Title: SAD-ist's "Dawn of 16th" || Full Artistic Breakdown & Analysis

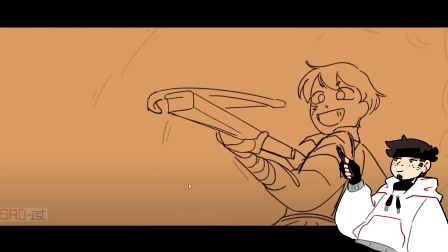[28:55]
God, yes. Look at that. Ready? Whew, he's moving into the background.
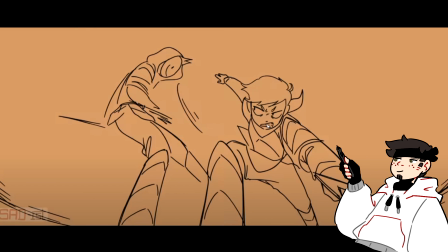[29:00]
And really cool shot, we get a smear frame. Or not a smear frame. I don't know what these are called.
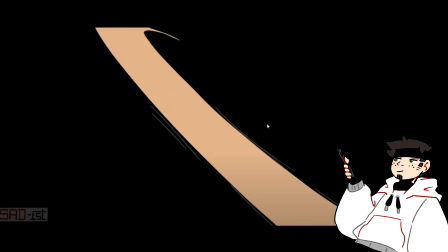[29:04]
I think they're called, I want to say they're called impact frames. But we get a smear frame.
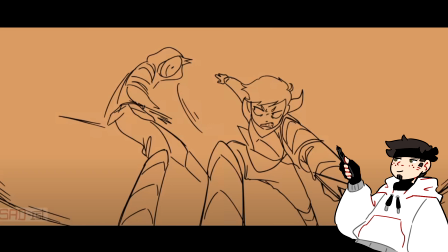[29:09]
We get, I'm going to call an impact frame. And then we are right at the shot with Dream.
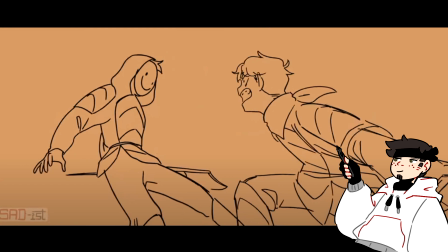[29:15]
Tommy swinging back up. It feels like the camera is attached to the sword here, right?
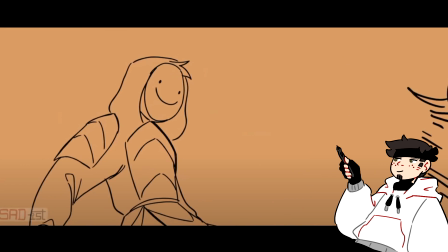[29:21]
Because we're moving with the sword.
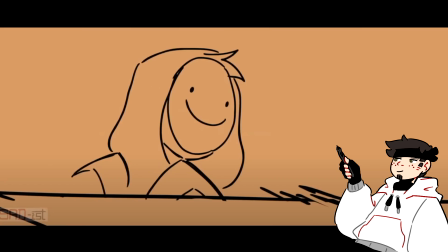[29:23]
And like Tommy is bringing the sword forward at this moment, and we're going with it, and we're like right on top of it when it slams into Dream.
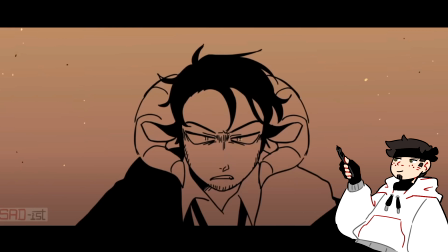[29:30]
We get a shot of Schlatt zooming into his face.
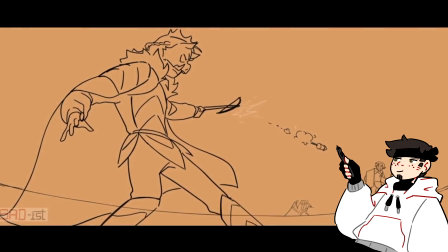[29:36]
Let's just watch that fight sequence to kind of show. Boom, syncs with the music, panning, Tubbo, crossbow, opacity, zoom.
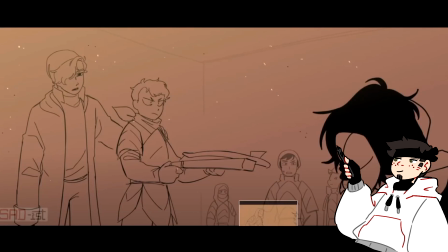[29:48]
And it's crazy, this zoom to Schlatt is so fast, especially this frame.
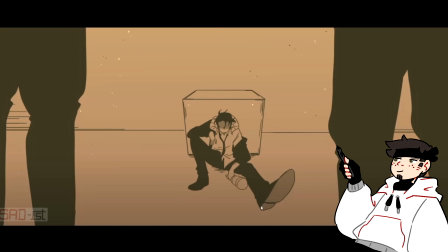[29:53]
This frame is beautiful, by the way, like the shoe in the perspective. We see it on frame for like 3 seconds.
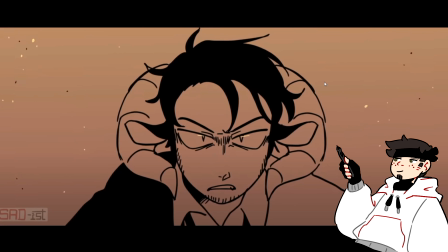[29:59]
You blink and you miss that frame. The fact that SAD-ist goes out of her way to make these frames that are super polished and pretty, even though you'll literally only see them for maybe like half a second, is so commendable.
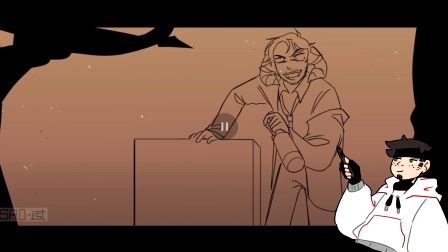[30:11]
Schlatt getting up. I love Schlatt's design so much because he looks unhinged. Like, he looks like an alcoholic that you saw outside of the Walgreens at like 4 a.m., right? You can tell that that man has been through so much. And again, the lip syncing is amazing.
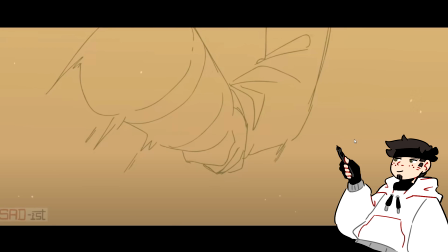[30:30]
This shot is so cool. We get like the line, the thickness of the lines go down.
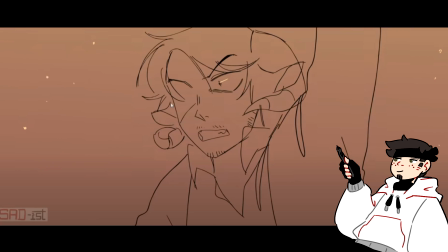[30:38]
Right? You get these super thin lines. This looks right out of an anime. Look at these, look at the chin, look at this. We get these super thin lines,
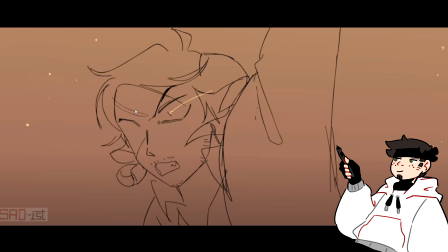[30:49]
and then the coming down the slam, we get this eye like lighting, like it adds extra movement.
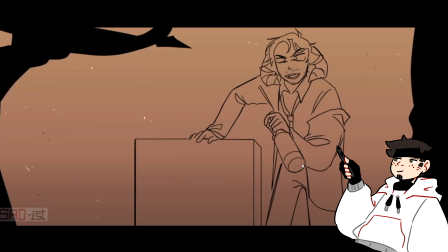[30:56]
Slams down into Fundy. Oh man. I'm kind of curious why she brought the line depth down.
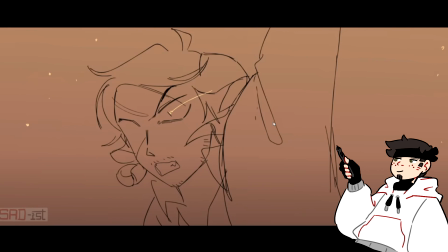[31:04]
It adds this extra like impact.
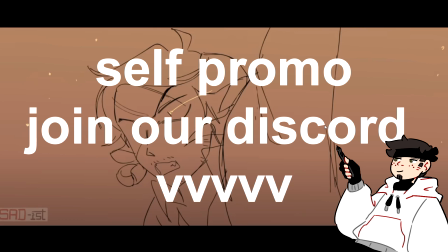[31:06]
It shows sort of somebody on my Discord had a theory that the thinning lines showed
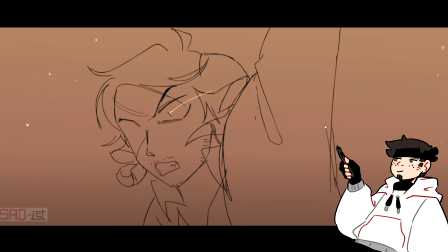[31:14]
Schlatt's like fragileness and how, you know, through this he's slowly becoming more and more frail, and it kind of reflects that. And I think that's a great way to think about it. Slams into Fundy. I love the animation of the bottle breaking.
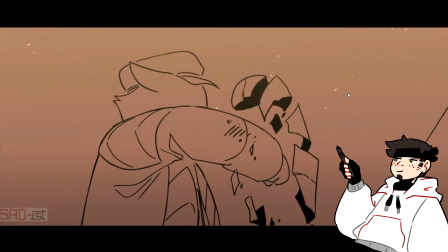[31:28]
We get again an impact frame, and boom, it shatters. We watch Schlatt's arm go down, like follow through with it. The glass shatters, he pulls back, and Fundy
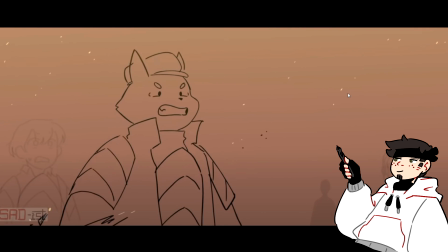[31:40]
pulls his arm back, and we get sort of those smear frames down at the bottom with him after the impact.
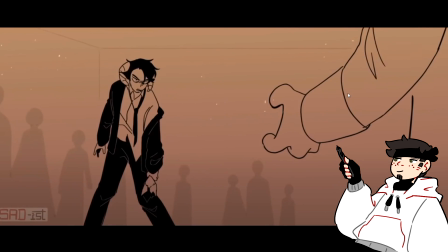[31:46]
Amazing lip sync, amazing character animation.
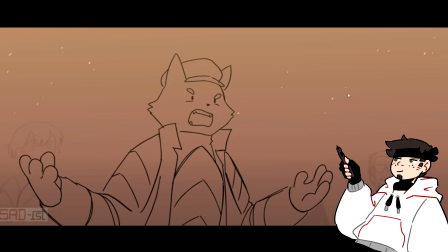[31:49]
I love his ears follow through with everything, because obviously Fundy doesn't have hair, but his ears follow through. His ears kind of, you see that one? They bounce with his mouth. Let's watch this character animation again.
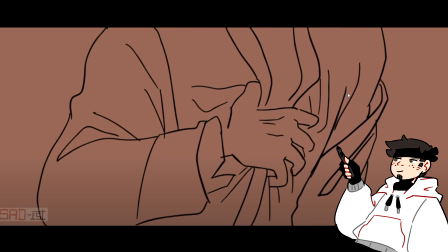[32:04]
Boop. They kind of flick around. This shot's great. Schlatt clutching his chest, falls to the ground.
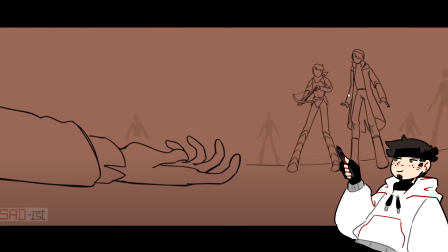[32:11]
We get a bit of a bounce on his hand. That kind of gives a bit of extra life. We get long boys. We get tall boys. I'm kind of curious, because obviously these are drawn this way for perspective, but this is very exaggerated, their height.
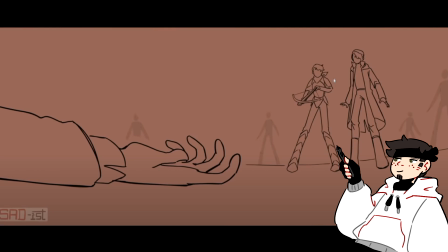[32:29]
I'm curious. I'm not as experienced with perspective, but I think that I would have made the shoes or the feet a bit bigger and brought them a bit closer to the camera
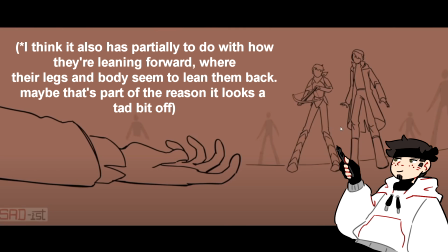[32:43]
to show the depth more, instead of making them so tall, because they are both just like very, very, very tall and long here. And I think it looks, in my personal opinion, it looks just a little bit off, but we also see this shot for, again,
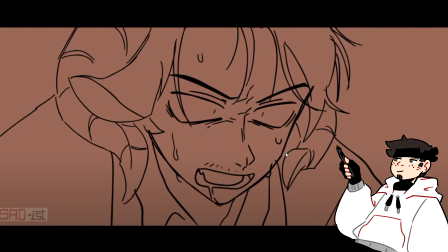[32:58]
only 5 frames. So they're not on screen that long.
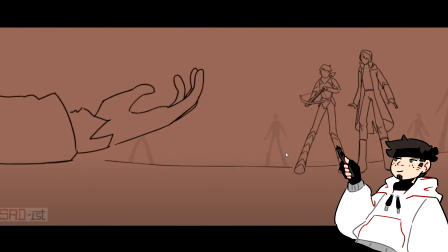[33:02]
It doesn't really matter, because the point of the shot is Schlatt's hand and Schlatt falling to the ground. So, but I am curious her design choices when it comes to having them so tall.
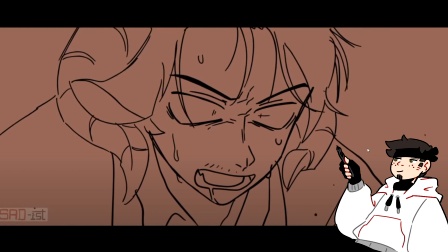[33:12]
Then we get these very quick flashes of President Tubbo,
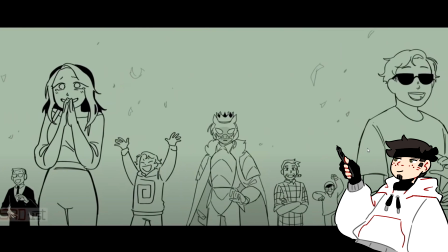[33:22]
Techno being betrayed. Techno wasn't the traitor. I'm a Techno apologist.
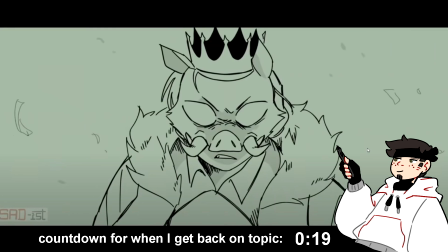[33:27]
Techno didn't do anything wrong. They used him and then elected a government in front of him after his whole purpose was to take down the government.
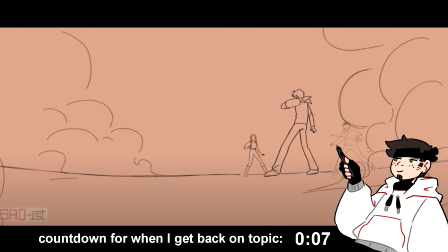[33:37]
He did nothing wrong. Not to get political in my analysis video, but I am a Techno apologist. Even in the current arc, he was in the right. Anywho, back to talking about the animation.
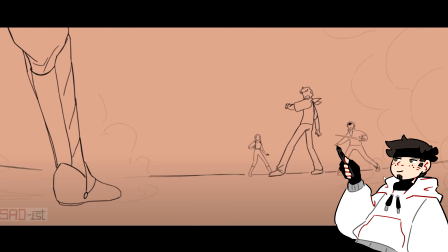[33:49]
We get the smoke. I think it goes from a higher opacity to a lower opacity. Does it? Yeah. Notice how the smoke as it goes away. First of all, Quackity comes into focus because his opacity goes up, and then the opacity of the smoke goes down because it's showing that it's moving further away.
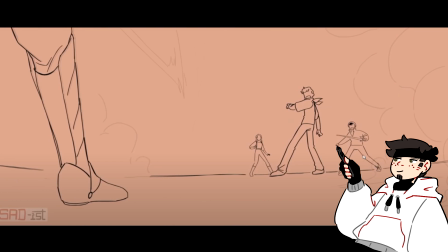[34:07]
It's fading. Techno coming in. We get a smear frame with the trident.
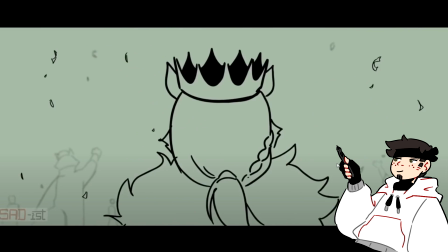[34:13]
We see some really cool shots with Techno. This is a really cool action kind of movement.
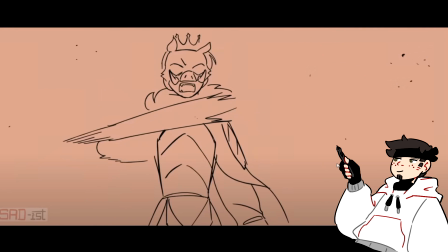[34:20]
The trident, or the smear frames coming into the trident.
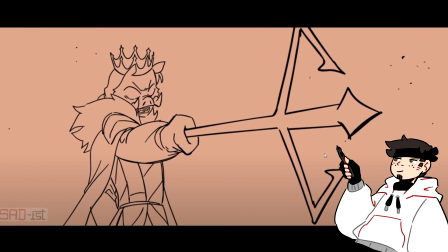[34:25]
We get this interesting thing where the camera blurs for like a split second. You see that blur? Let's go back a couple frames.
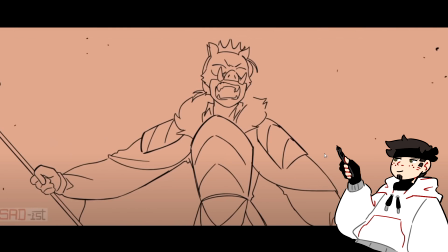[34:32]
It blurs, and then it focuses back in. I'm curious why she does that, but it adds a little bit of depth.
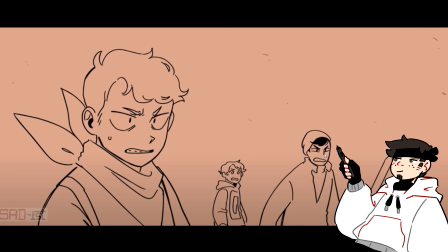[34:38]
It adds a little bit of interest to the shot, so I'm not going to complain. Hey, it looks cool, and we're all about looking cool in this house.
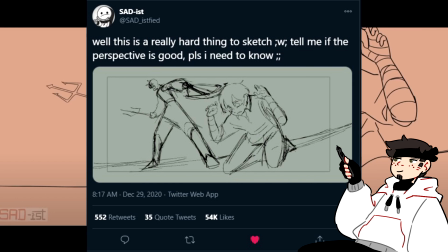[34:45]
This shot's great. SAD-ist posted on Twitter kind of asking for advice on perspective, but you can definitely see the improvement from that to this.
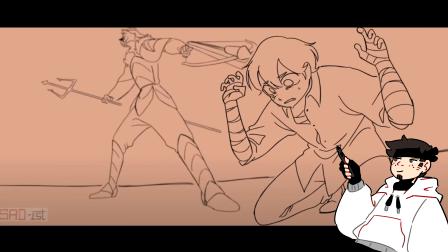[34:53]
I love how even in this shot where Techno isn't even like the main point of the frame, right? Like Techno, like when you're looking at the shot, you're looking at Tubbo, but notice Techno is still there's still lip syncing.
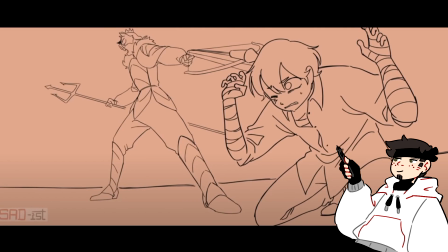[35:10]
She's still animating the mouth of Technoblade, even though he's this tiny little thing in the corner. That's crazy. I would have just left the mouth open and been on with it, because you're not even focusing on Techno at this point. You're focusing on Tubbo. But she still goes out of her way to animate the lips, and that's just so commendable.
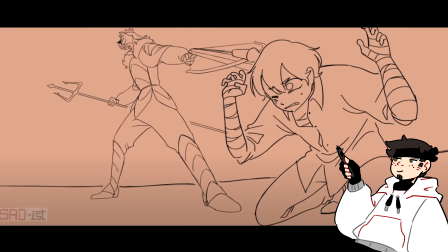[35:29]
I love how one of his eyes close as the crossbow kind of gestures, probably is like now touching his skull, right?
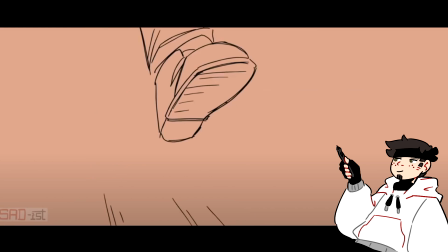[35:37]
It kind of pressures and pushes into his head, and he shuts his eyes on that side. Then we get this dope running animation from Tommy.
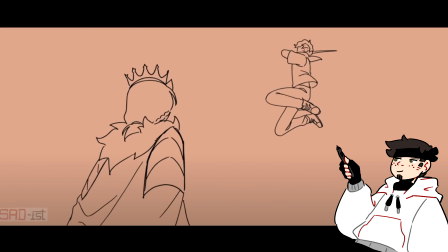[35:45]
Let's watch it fully through before I pause. Look at that. I can actually, I just realized that I can slow things down. So let's slow things down. Look at that. Look at that. And we get the swing to transition into the next shot.
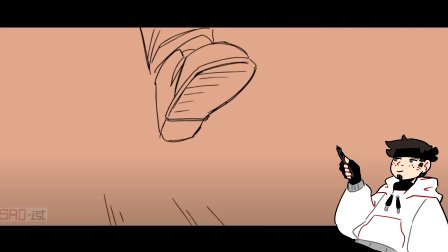[35:59]
I just love, like, this, again, this is straight out of an anime. I wonder if she used a reference from an anime to draw this properly. Look at that. Look at that leg way back there while this one comes forward. Beautifully done. Beautifully done. Beautifully done.
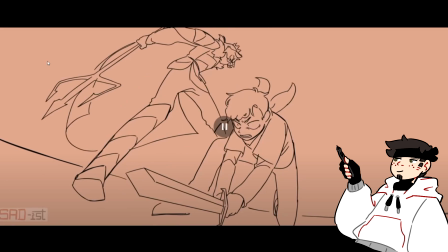[36:17]
Coming forward, slashing, jumping up, slam down into Techno, trying to get to Techno.
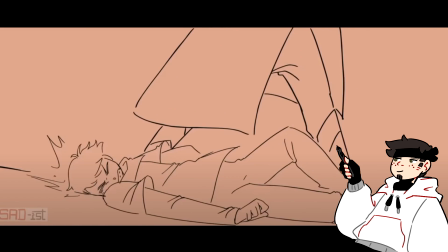[36:25]
Techno sweeps under Tommy's feet. A smear frame to help with that. I wonder why.
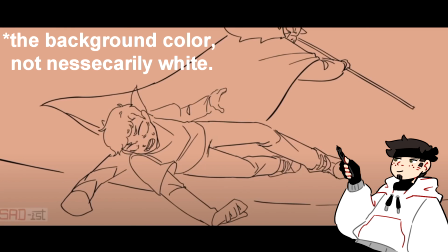[36:30]
Ooh, she has the screen flash white in addition with the smear frame. Interesting.
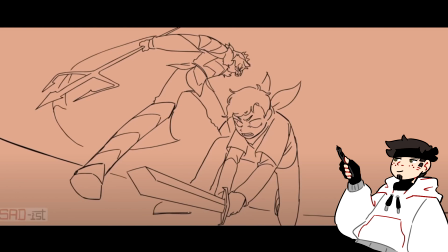[36:36]
Almost like the camera got covered in like dust because it was so close to the ground,
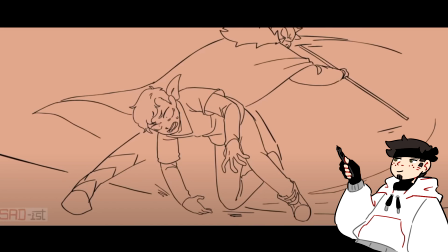[36:42]
and then it fades back, or it clips back, and we're seeing Tommy. Tommy slams into the ground, and then we get Techno pig step.
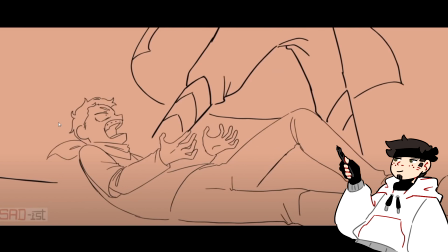[36:52]
Oh, into Tommy. Smear frame. Tommy's expression is exaggerated so much. You see how big his mouth is, but it makes sense because he's literally, he got the air knocked out of him, the wind knocked out of him.
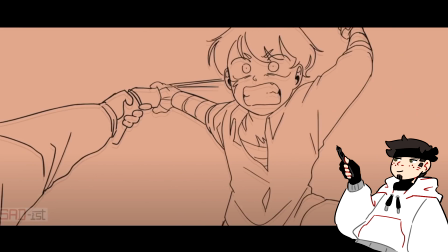[37:05]
I love this shot. Tubbo grabbing the crossbow.